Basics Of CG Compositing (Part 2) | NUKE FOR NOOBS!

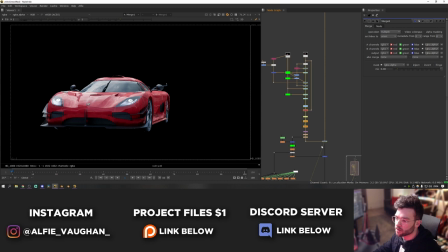(4:07)
And then the highlights and stuff go back on top after that, and this is what it looks like now on top of our footage.
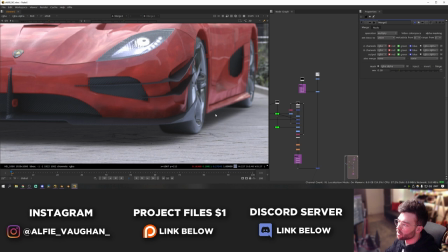(4:12)
So before grunge texture, after. Now is probably quite a good time to go back and tweak the shadow to get it looking a bit nicer.
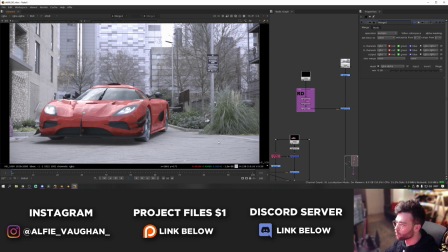(4:18)
One of the tricky things with CG shadows is getting a nice mix between the kind of general shadow and some really harsh contact shadows where things are actually touching the floor.
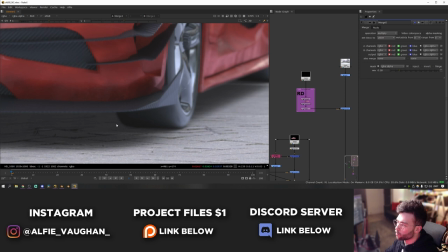(4:26)
This shadow doesn't look too bad, but under the tires it should be much darker, where when they're really close to the floor, they're basically blocking all of the light, so there shouldn't be so much bounce light around these areas.
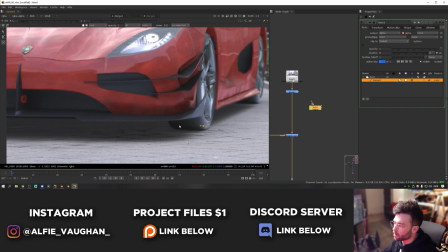(4:35)
To do that, I'm just going to draw some masks myself to create some extra contact shadows. To do that, press O to add a roto node, and then I'm going to come in here and just draw some very simple shapes.
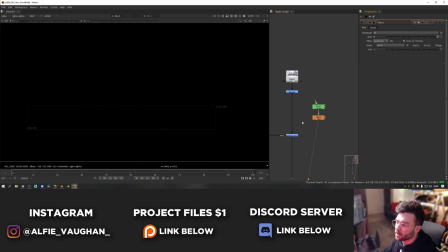(4:43)
With the roto node selected, press B to add a bit of a blur onto it. If I look at this and look at the alpha channel by pressing A, I can turn up the blur a little bit.
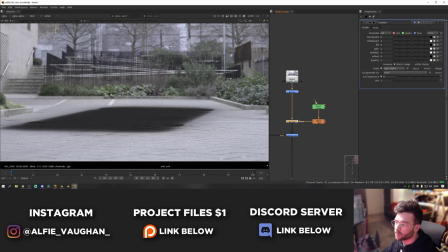(4:51)
And then I'm going to add a grade node by pressing G, plug this in just before the shadow.
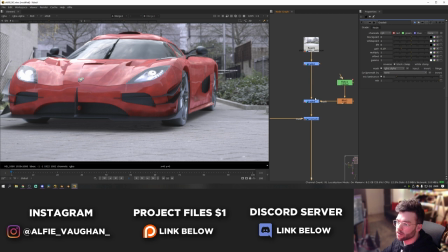(4:55)
Connect this to the blur and just turn the gain down a bit so that we get those contact shadows. Now have a look at
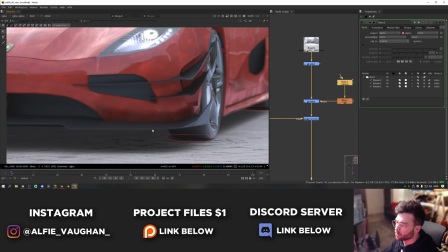(5:00)
that. You can see that's pretty good. Just gonna make it a bit less mental, something like that.
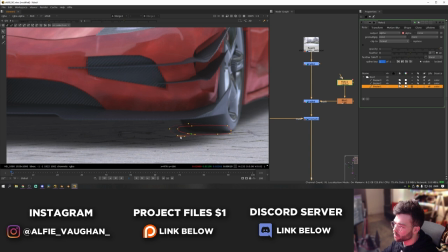(5:05)
Then I just want to blend it into the rest of the shadow a bit better as well. So with the shape selected, you can hold control and click and drag individual points to kind of feather it more manually like this.
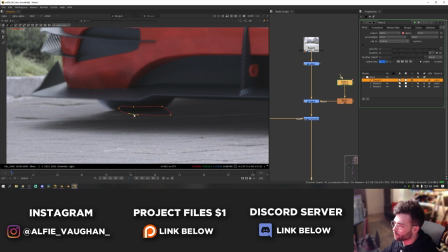(5:14)
And this should just help to blend it into the rest of the shadow quite nicely. So that's before, that's after.
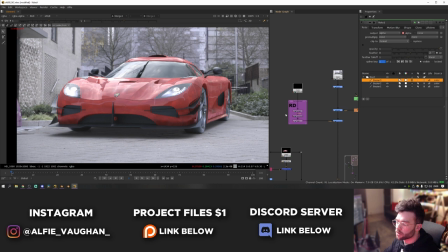(5:20)
You can see that there's some nice occlusion going on by the wheels now. I also think the very underneath of the car here should be darker. So what I'm going to do is use the shadow pass again, but erode it down so it's much closer to the center and grade the very underneath of the car down more. To do that, I'm going to add an erode node. That rhymes.
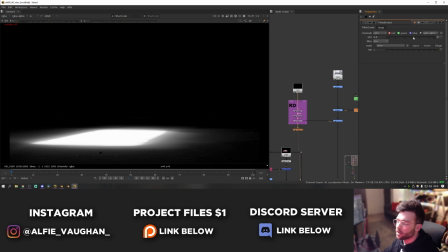(5:36)
Plug this in after the lens distortion setup and then look at the alpha. I'm going to set the channels up here to be RGBA. I'm just going to crank this up slightly and start to erode the shadow down inwards like this. So now our alpha is much more closed down before and after. I'm going to add another grade node by pressing G, add it after all the other shadows, connect it to the erode,
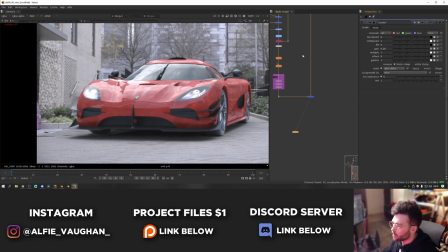(5:55)
look at this and come out of the alpha mode, and then just grade this down a bit. It'll probably help if I looked at it with the car on top so I can gauge how much it needs to go. Something like that looks pretty good. I think I'm going to erode it even more like that and then also blur it a bit. So press B to add a blur and then I'm just going to crank this up a bit. And then it's just a case of going back and forth and getting it looking nice.
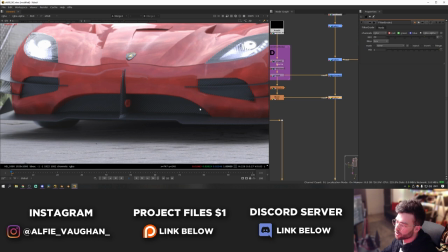(6:15)
So if I turn that on and off, you can see that looks a lot more realistic because under the car shouldn't have so much bounce light.
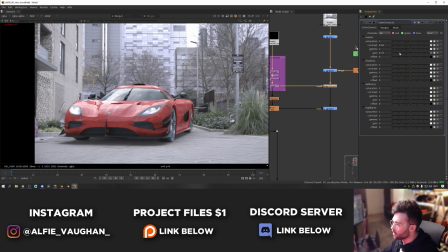(6:19)
And I think now we've added all of those extra shadows, the original shadow can probably get a bit lighter, so it's a bit less aggressive. And then darken this one down more. I think the original one is also a bit too sharp for the lighting conditions, so I'm going to put a bit of a blur on this one as well.
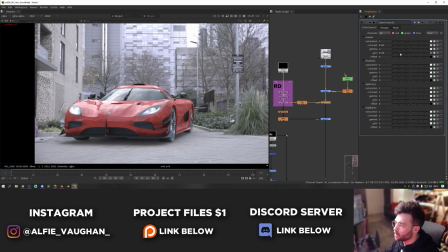(6:32)
So hit B, connect this in between the original shadow and the color correct, and then just crank this up a bit. Then let's go a little bit darker.
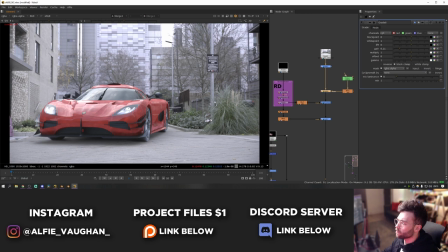(6:40)
And then make the underneath one much darker as well. About there. Okay, there we go. That's the shadows. We've done it in three different bits, but that really helps from originally what it was like this. The shadow now looks a lot more realistic. That's pretty much all the comp stuff in terms of bedding it into the shot.
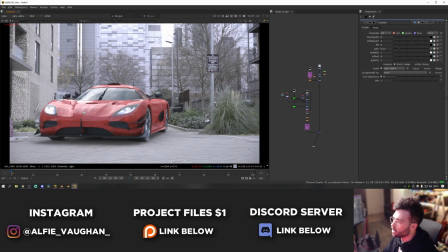(6:55)
Now we can add a couple of last minute bits just to make it look nicer. The first one I'm gonna do is put a bit of a glow on the headlights.
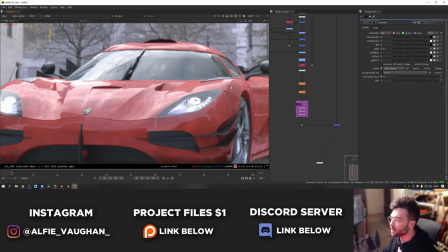(7:00)
Normally with a render like this, you would have an emission pass for the headlights, but because they're behind the glass, there isn't actually anything in the emission channel.
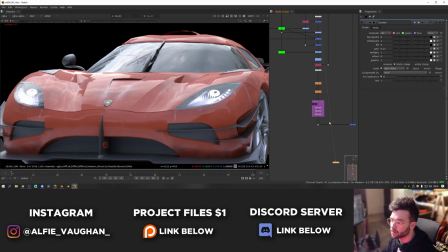(7:07)
If I show you, it looks like this. So annoyingly, we can't separate the headlights out that easily. But because they're so bright, we can just do a quick luminance key to isolate them.
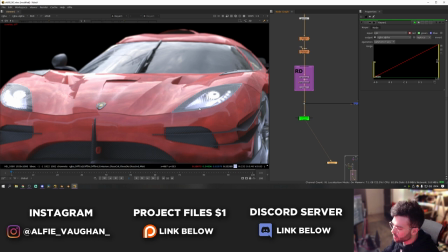(7:15)
So to do that, I'm going to add a keyer node and just plug it into the bottom of the CG render.
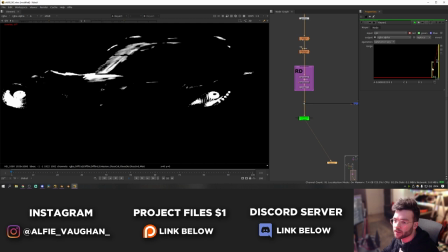(7:19)
And if I look at this and then look at the alpha channel, I'm just going to crunch this down until we're just isolating the very brightest bits of the headlights.
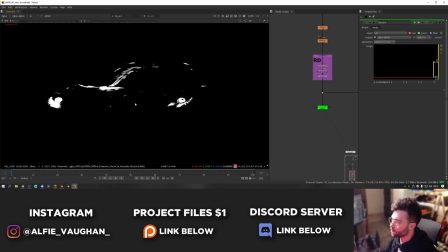(7:26)
About there. Then I want to do a garbage mat just to get rid of all the other reflections. To do that, hit O to add a roto node.
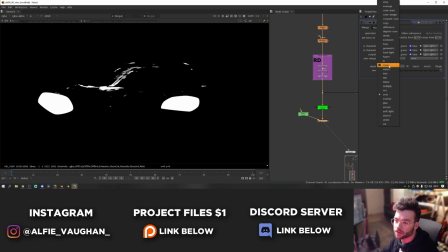(7:32)
And I'm just going to draw a couple of shapes around the headlights like this. And then hit M to add a merge node and connect those two up and set the operation to mask. And now you can see we have just the headlights isolated. If I look back at the RGBA channel, I'm going to add a pre-mult node to cut these out.
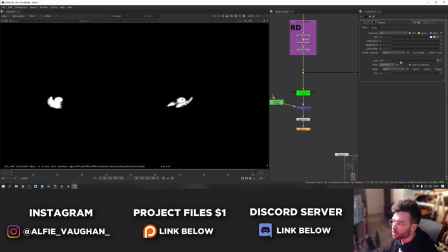(7:47)
And now we have them on their own. There's a glow node in Nuke that we can use. I usually use a third party node that's a bit better, but because this is a beginner's tutorial, we're not going to dive into that. So I'm just going to do two levels of glow. I'm going to turn the size right down on the first one to make it nice and small, very close to the source. Then I'm going to add a second one and make it much, much bigger and turn the mix down. So probably something like that.
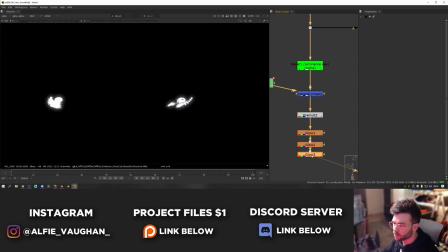(8:06)
Turn the mix down and then let's maybe even do one more. So I'm going to press Control C and then Control V to paste it underneath.